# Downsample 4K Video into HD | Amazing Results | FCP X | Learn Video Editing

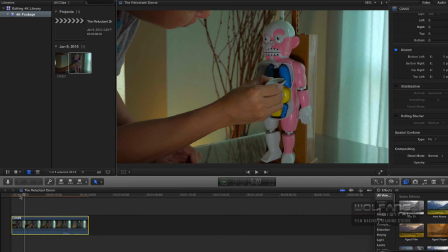[8:30]
I've not shot a close up. Now, this is one of the most important features of editing 4K on a 1080p timeline, and this is my favorite.
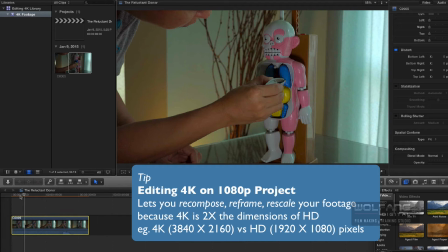[8:41]
I can recompose, reframe, and rescale my videos. And this is such a powerful feature for filmmakers.
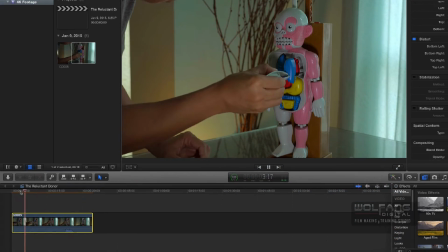[8:50]
I'll show you how. Alright, so over here, just before the lung is being inserted, okay,
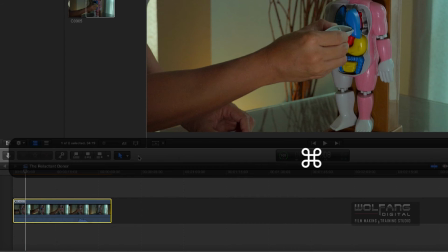[8:58]
over here, I will cut this part by pressing Command B, okay, and then I'll select this clip.
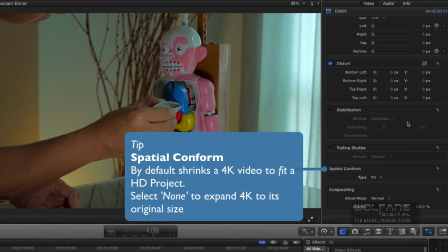[9:05]
And I will go all the way down to my spatial conform and click on none, and then you check out what happens next.
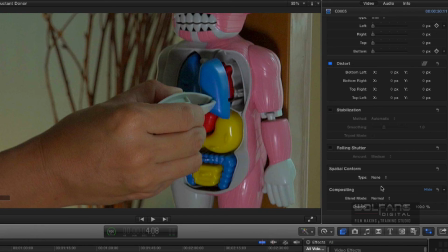[9:18]
Whoa! Awesome!
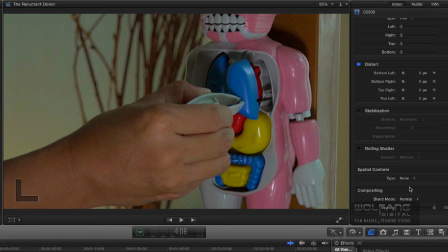[9:19]
Now this is the actual size of 4K video in a small 1080p window.
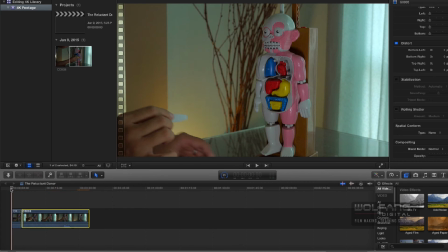[9:28]
Now let's play that back again.
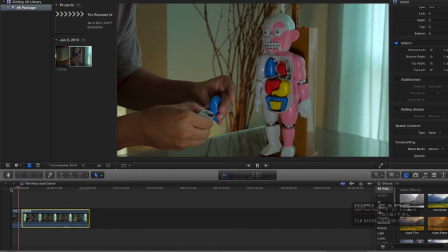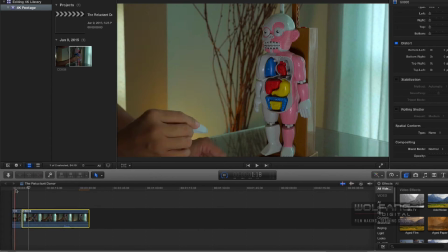[9:38]
Saw that? So it adds a little bit of tension, a little bit of drama by going in for a close-up.
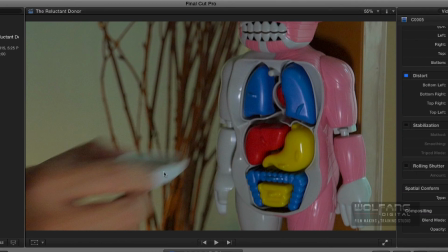[9:47]
Okay. So what happened actually? Now, let's have a look at the viewer and I will zoom out a little bit for you to have a look.
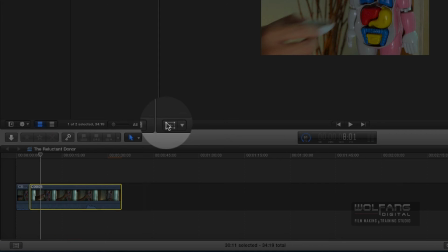[9:57]
Okay, now I will select the clip and I will press the transform button over here.
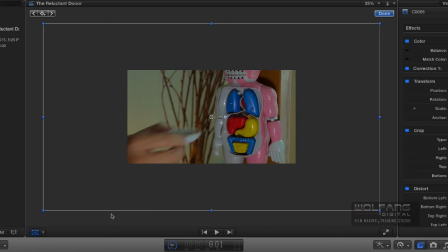[10:02]
Did you see the size of 4K? Let me scale in a little bit.
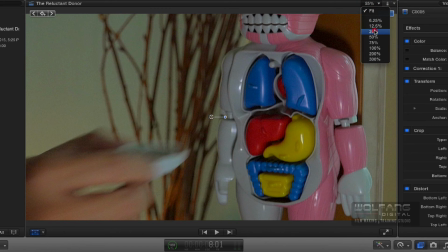[10:07]
This is your HD. Let me zoom out. And that's 4K. this is 4K.
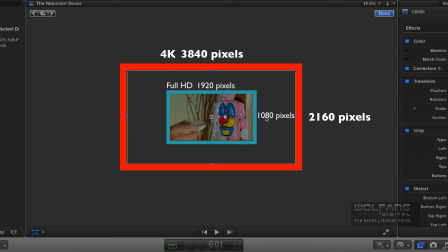[10:15]
So large that I can rescale my video. Okay, now let's play it back.
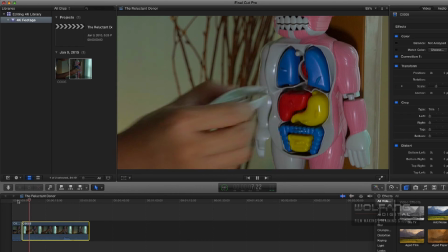[10:23]
Lung has been inserted. Okay, next I can cut this.
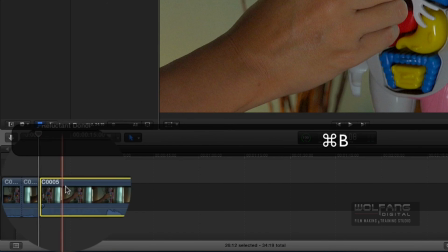[10:29]
Command B, and I'll go back to my regular size.
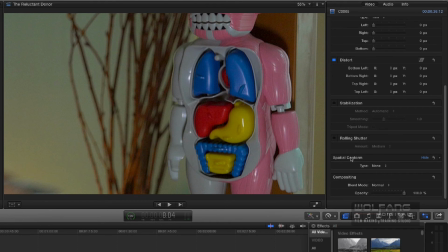[10:33]
I've already turned off my spatial conform to none. So what I can do next is to get this back to the actual HD size, I scale this down by, guess how much, 50%.
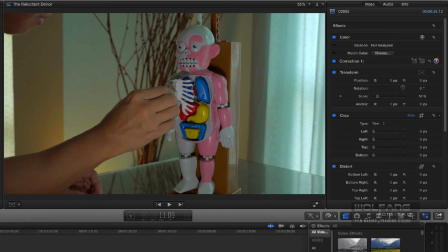[10:48]
See that?
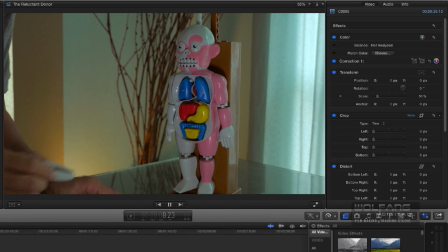[10:49]
So from the lung, scale back to here, and then the rib cage.
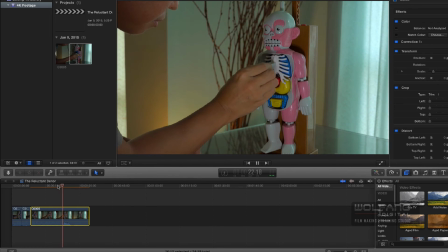[10:58]
Just after he throws up all his organs, just after that, I'm gonna do a zoom in.
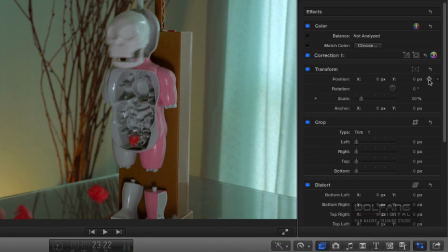[11:05]
So I will go over to my inspector tab, I'll click on my position, set a keyframe for my position and my scale. Okay, I'll play it back. And then I will scale it back up to 100.
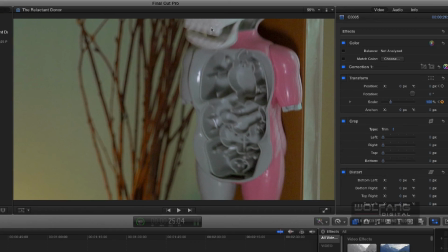[11:21]
And look at that, I don't see the face.
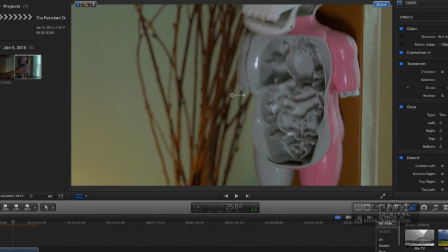[11:24]
So what I can do is to click on my transform button again, and I'll just recompose and reframe.
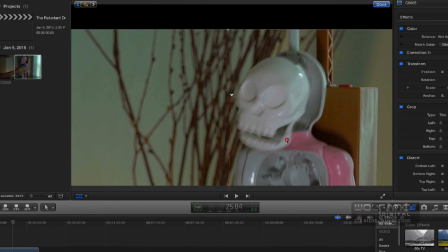[11:32]
How much can I do? Well, that's how much. You know, you've got so much space.
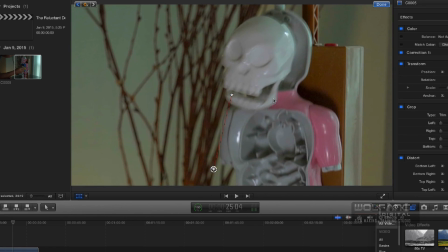[11:38]
Look at that. You've got so much space to play with. There you go. Okay, I'm happy here.
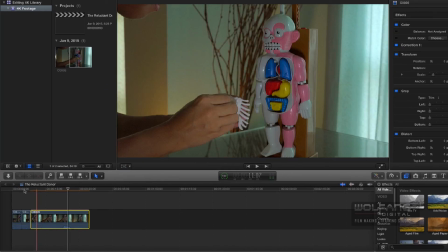[11:43]
So let's have a look. Let's play back and see how this looks like.
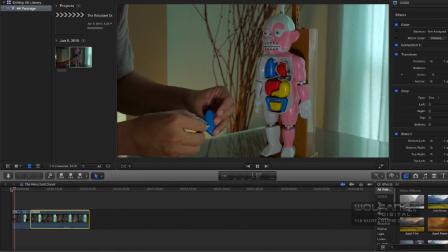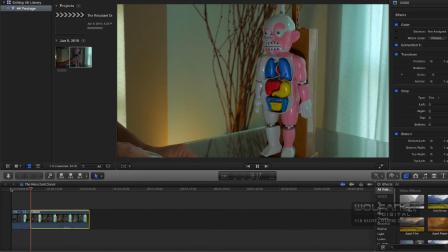[11:53]
Okay, add some tension over here with a close up. And then, you know, we zoom back out to show the wide shot. Okay, so we let the drama unfold over here. Okay, that's your final warning.
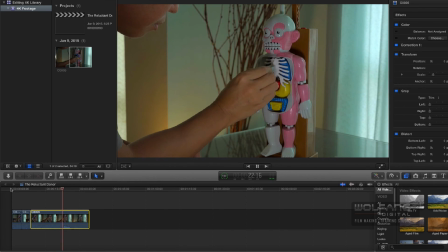[12:08]
You gotta be just right now or else. And zoom in.
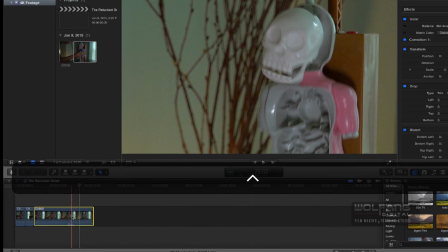[12:15]
Okay, I'm going to show you how I added the keyframes over here.
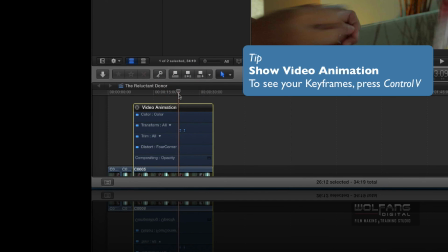[12:20]
So let me just zoom in a little bit for you to see. So I've got the keyframes over here.
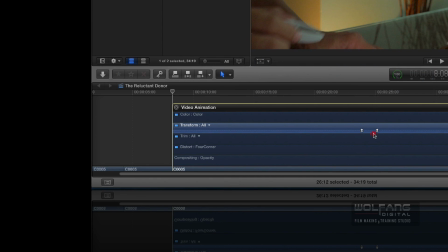[12:26]
Now, if I were to move this closer, these two keyframes, let me move them closer. Okay, and then I will play it back. You know what? I'll play it back from here.
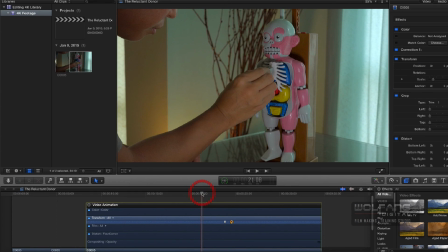[12:38]
Okay.